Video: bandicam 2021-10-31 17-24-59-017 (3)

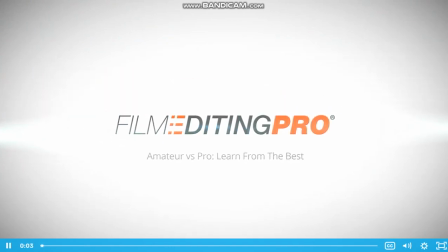Hello again, and welcome to video number 2 in your 3-part training series.
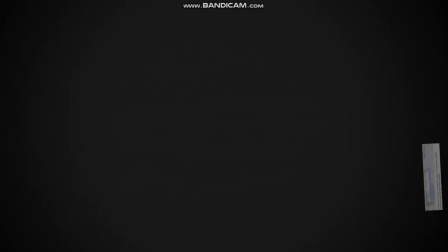First, we'd like to thank everyone for all the overwhelming support and positive feedback that we've gotten so far.
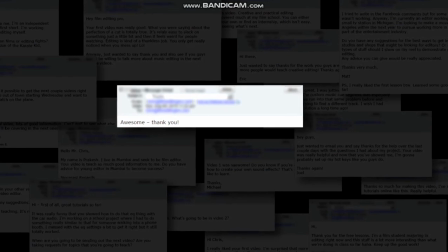We've gotten so many great comments, emails, and messages from you guys, and we're doing our best to respond to each one of them.
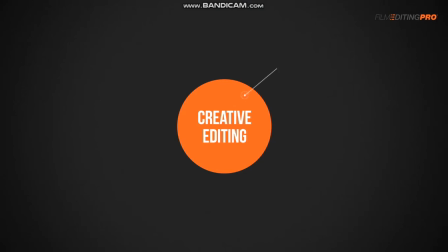The tricky thing about creative editing is that every situation is different. That's probably why most books and learning resources out there stick mainly with high-level theory, because it applies to everything and nothing at the same time. That works a little though, since that information ends up sitting somewhere in the back of every editor's mind,
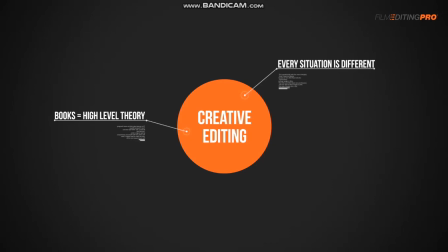and it can help guide them occasionally as they're sitting in front of their editing system. But more often than not, it's tough to translate those theories into relatable action on your current project.
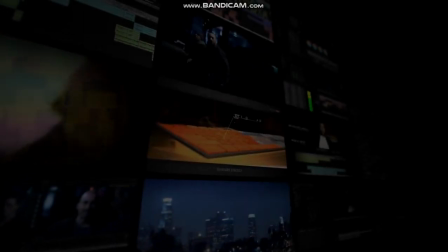After analyzing the work of hundreds of talented editors and combining all of our own experience,
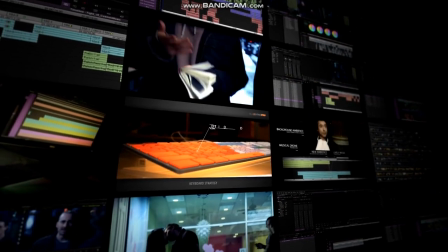we found that there are certain types of situations that come up again and again.
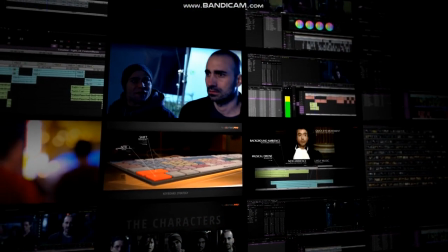Whether it's how to elegantly transition from one scene to another, how to build suspense in a moment, or how to add energy to a boring cut.
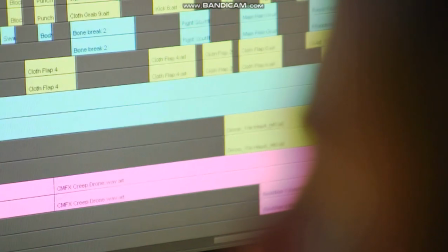Our lessons are specifically designed to give you the tools and the information you need to
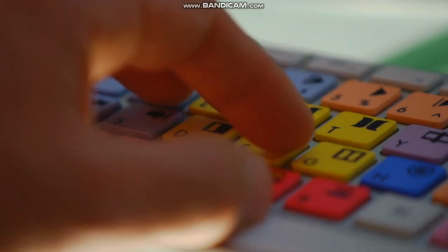skip past a lot of the slow and painful trial and error that most editors have to suffer through.
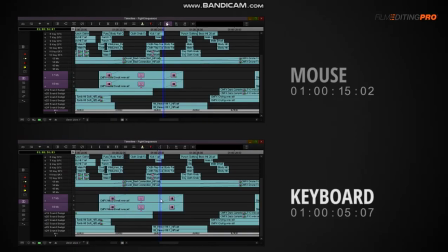In the first video, we talked about some of the core skills and attributes every editor should possess.
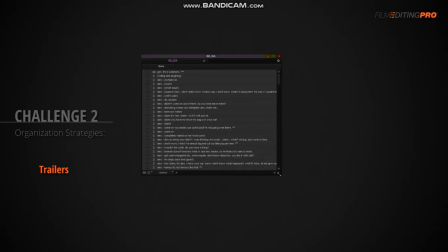We also touched on a wide range of real-world editing challenges you might face and discussed some of the ways to quickly overcome them.
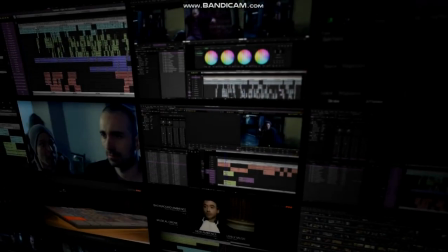And most importantly, we talked about the value of learning from the experience of other editors, rather than trying to figure out everything on your own.
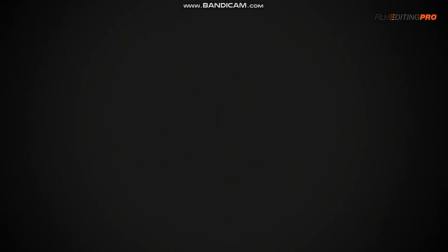Like we said before, reinventing the wheel is a waste of time, and wasting time can cost you.
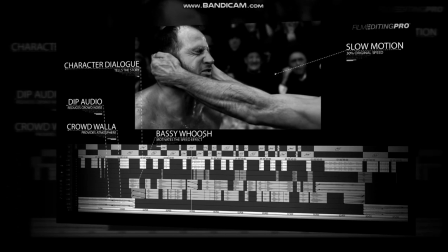In this second video of your 3-part series, we're going to simulate for you the experience of looking over the shoulder of a professional editor.
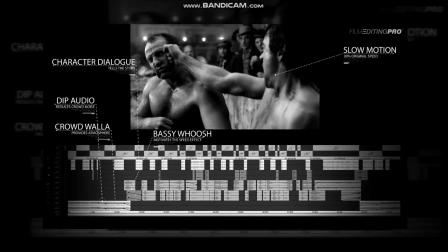We're going to analyze several scenes that demonstrate some very high-level editing.
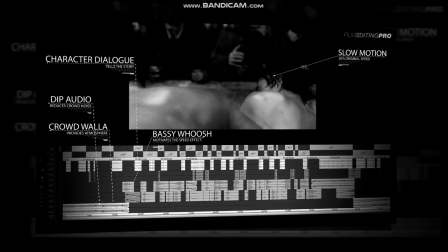Then, we're going to reconstruct those scenes in our own editing software to show you exactly how it's done.
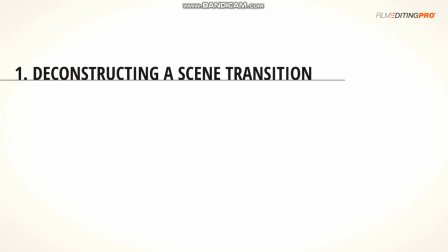Along the way, we're going to start by teaching you how to use sound design, on-screen movement, and careful audio mixing to create a smooth and professional transition from one scene to the next. We're also going to discuss an elegant way for you to let your audience see and hear the thoughts of your film's character,
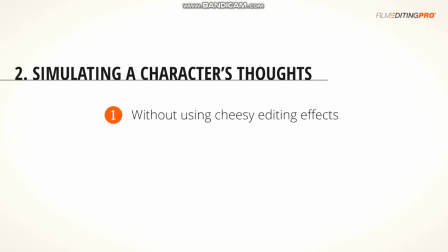without using any sort of cheesy editing effects to sell it.
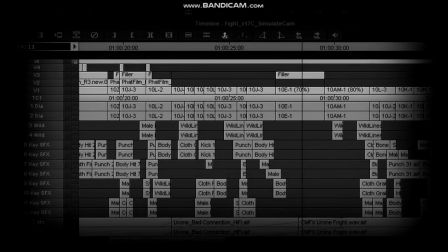So let's start out by taking a look at some polished and professional edits
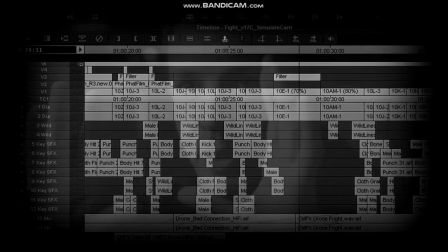created by film editor James Herbert and well-known director Guy Ritchie.
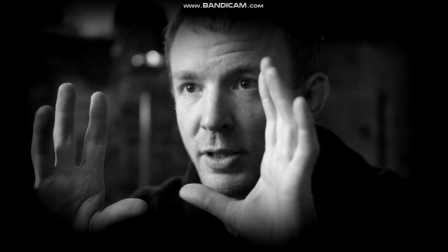Then we'll deconstruct these edits a little bit, and we'll talk about what makes them work so well.
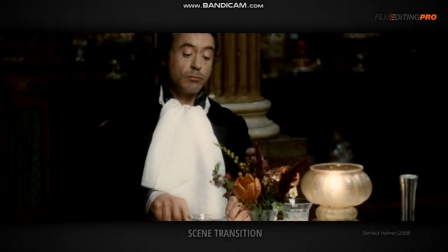Alright. This scene has a number of examples of skillful editing techniques. Let's start with something deceptively simple, a scene transition. Take a look.
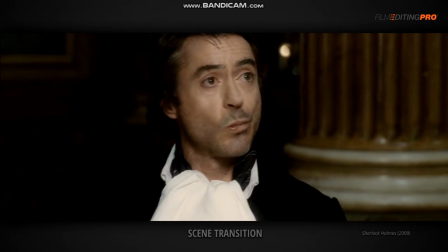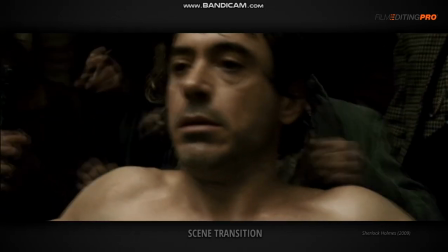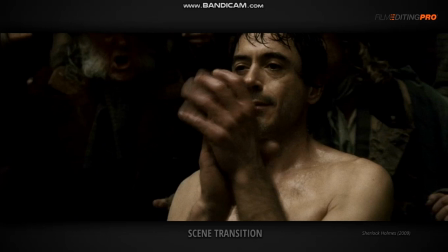Alright. So what made that transition so elegant and effective? Let's break it down.
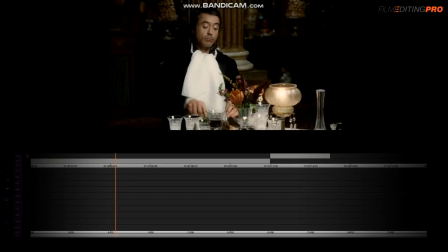We start first with a shot of Sherlock sitting at a dining room table in a restaurant. The sound is mostly background ambience of people talking and dishes clanking, with a low, sustained musical drone.
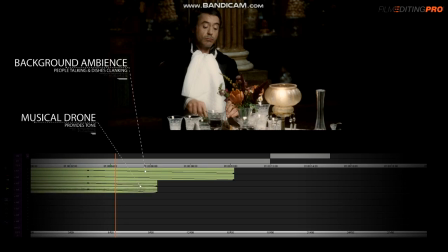We are currently grounded in this scene.
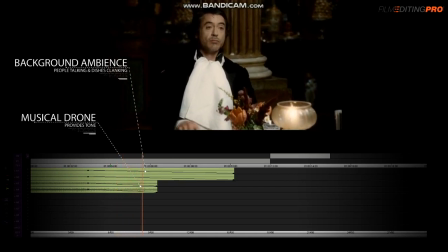But as the camera pushes in, the editor gradually starts to fade in the ambience of the next scene,
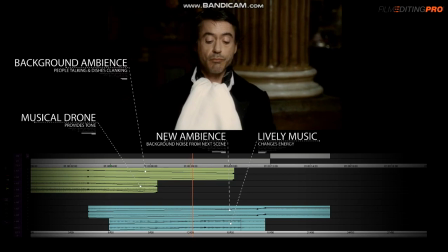as well as a lively piece of music that changes the energy of the moment entirely.
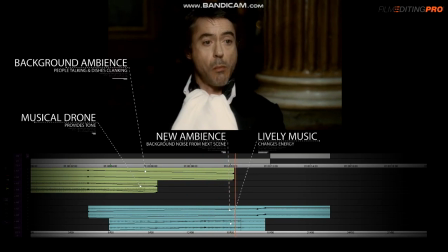As the audio levels on the music and sounds from the next scene increase, the editor uses a quick movement of the character's eyes to initiate a hard cut into the next scene.